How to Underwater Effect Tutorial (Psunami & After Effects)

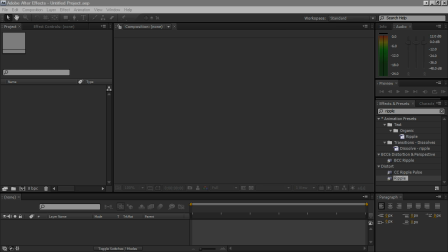[0:12]
Hey guys, what's up? So I've been getting a lot of requests to do the tutorial on how I did the underwater effect with Tsunami and After Effects. So I'll be showing you guys how to do that. And just keep in mind, this is actually a very easy effect to do.
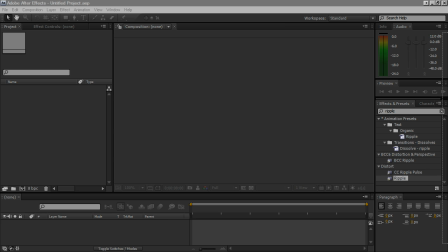[0:30]
It just takes forever to render. And if you haven't seen it, here it is.
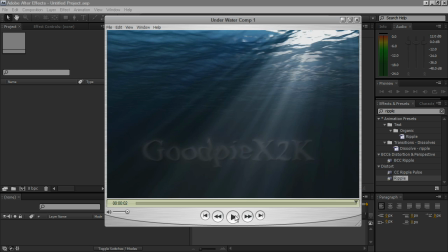[0:38]
Very simple. I mean, not I wouldn't say simple, but it's a very unique effect for creating an underwater scene with light that's actually responsive. The shimmers are responsive to the way the lighting is on the scene.
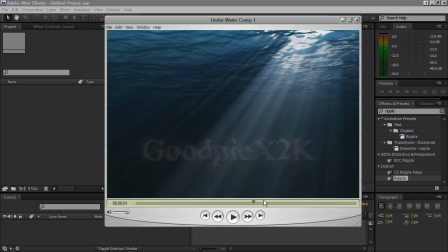[0:54]
And we have a cool little effect that it makes the text wavy, and it flows good with the way the waves be flowing. So I'll be showing you guys how to create this. So just stick with me here.
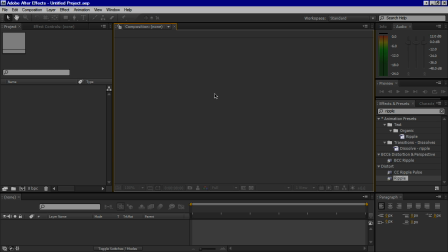[1:11]
Okay, so we're gonna just jump right in here.
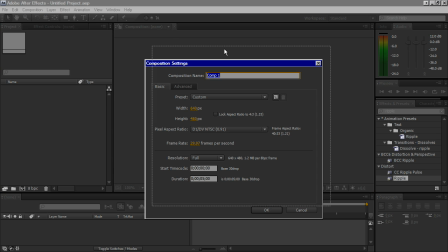[1:13]
So we're gonna create a new composition and we'll just call it Under Water. And it really doesn't matter what size or time, just I have a small resolution, so I'm gonna use a small size.
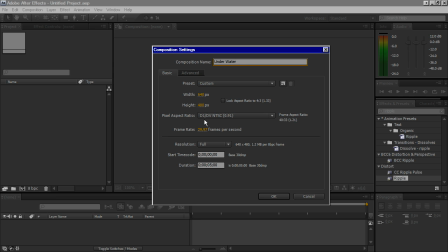[1:29]
So we're gonna use 640 by 480. D1, DV, and TSC.
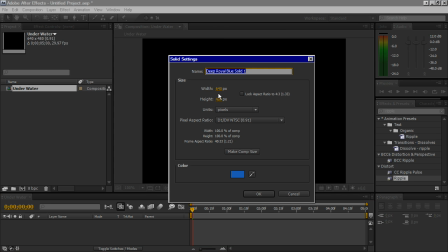[1:36]
Okay, now we're gonna create a layer. A solid. Doesn't matter what color, make it the comp size, okay.
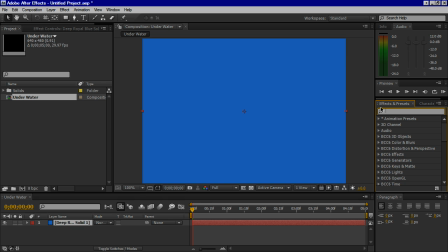[1:45]
And we are gonna come in here and type in Tsunami by Digital Anarchy.
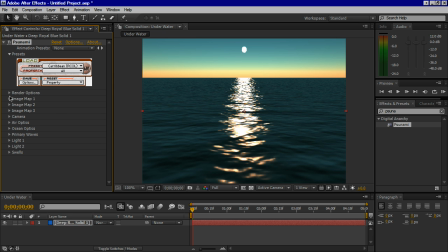[1:53]
It's a very neat, unique plugin, and you can do so many things with it.
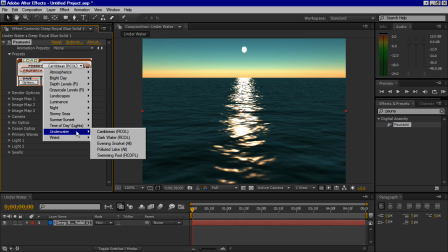[1:59]
Well, pertaining to water, that is. And we're gonna come down here in the preset, select Underwater Caribbean, and hit go.
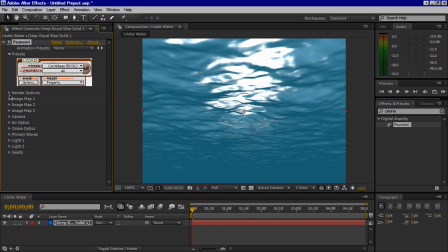[2:12]
Sorry, I'm getting a little ahead of myself. And the first thing we want to do is come in here to render options and set the gamma scale to 0.75 just to give it a little bit of a darker tint. Because if you ask me, it's a little bit too light.
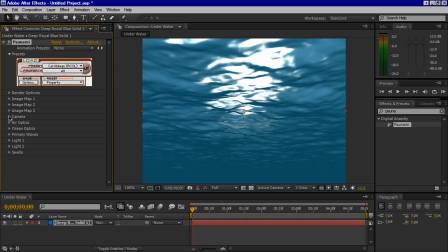[2:29]
We're going to skip the image maps because, well, I might show you guys what you can do with that later. But the tilt we're going to want to change to 85.
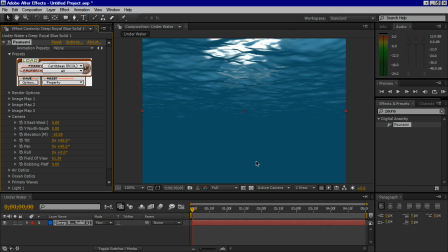[2:41]
And this will give us more room to add our text that we're going to put in later. And the sun is too centered. I think we need to put it more towards the right. So we're going to go to the pan and put that at 70.
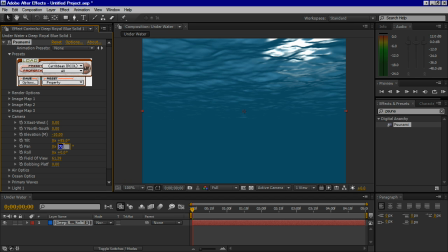[3:00]
70, maybe 72. I don't know. Little things count, right? And we're done with camera, so just skip the air and ocean optics because they are perfect how they are.
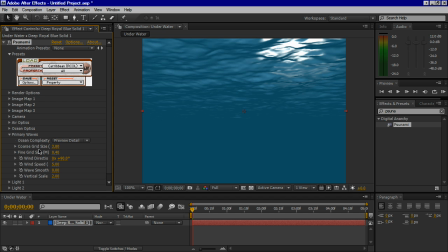[3:16]
And come down here to primary waves, the coarse grid size, put that to 2, and put the fine grid size to 0.22. And what this does is, well, as you can see, it gives us way more detail on our waves at the top.
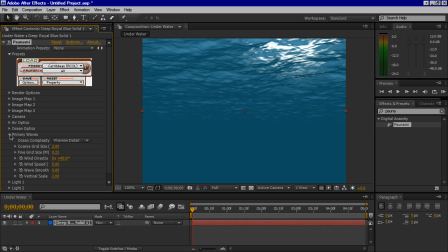[3:34]
And it looks really good. We're going to come into light 1. Change the elevation of the light to 70.
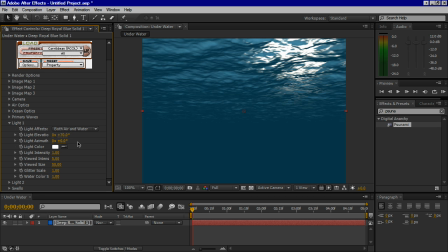[3:43]
And this will basically give it the effect that it's later in the day and the sun is more right above our scene instead of like it's rising. And so we're done with the water scene, or basically.
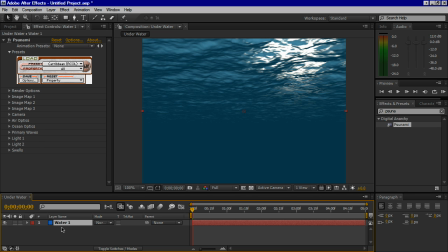[4:00]
We're just going to call this layer Water 1. And we're going to duplicate Water 1, Control D, so that we have two waters. And you'll see why we need to in a minute. And in our second layer, we're going to apply the levels. Oh, sorry.
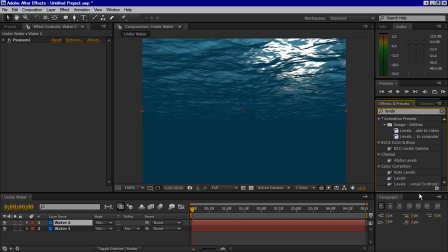[4:19]
Levels preset.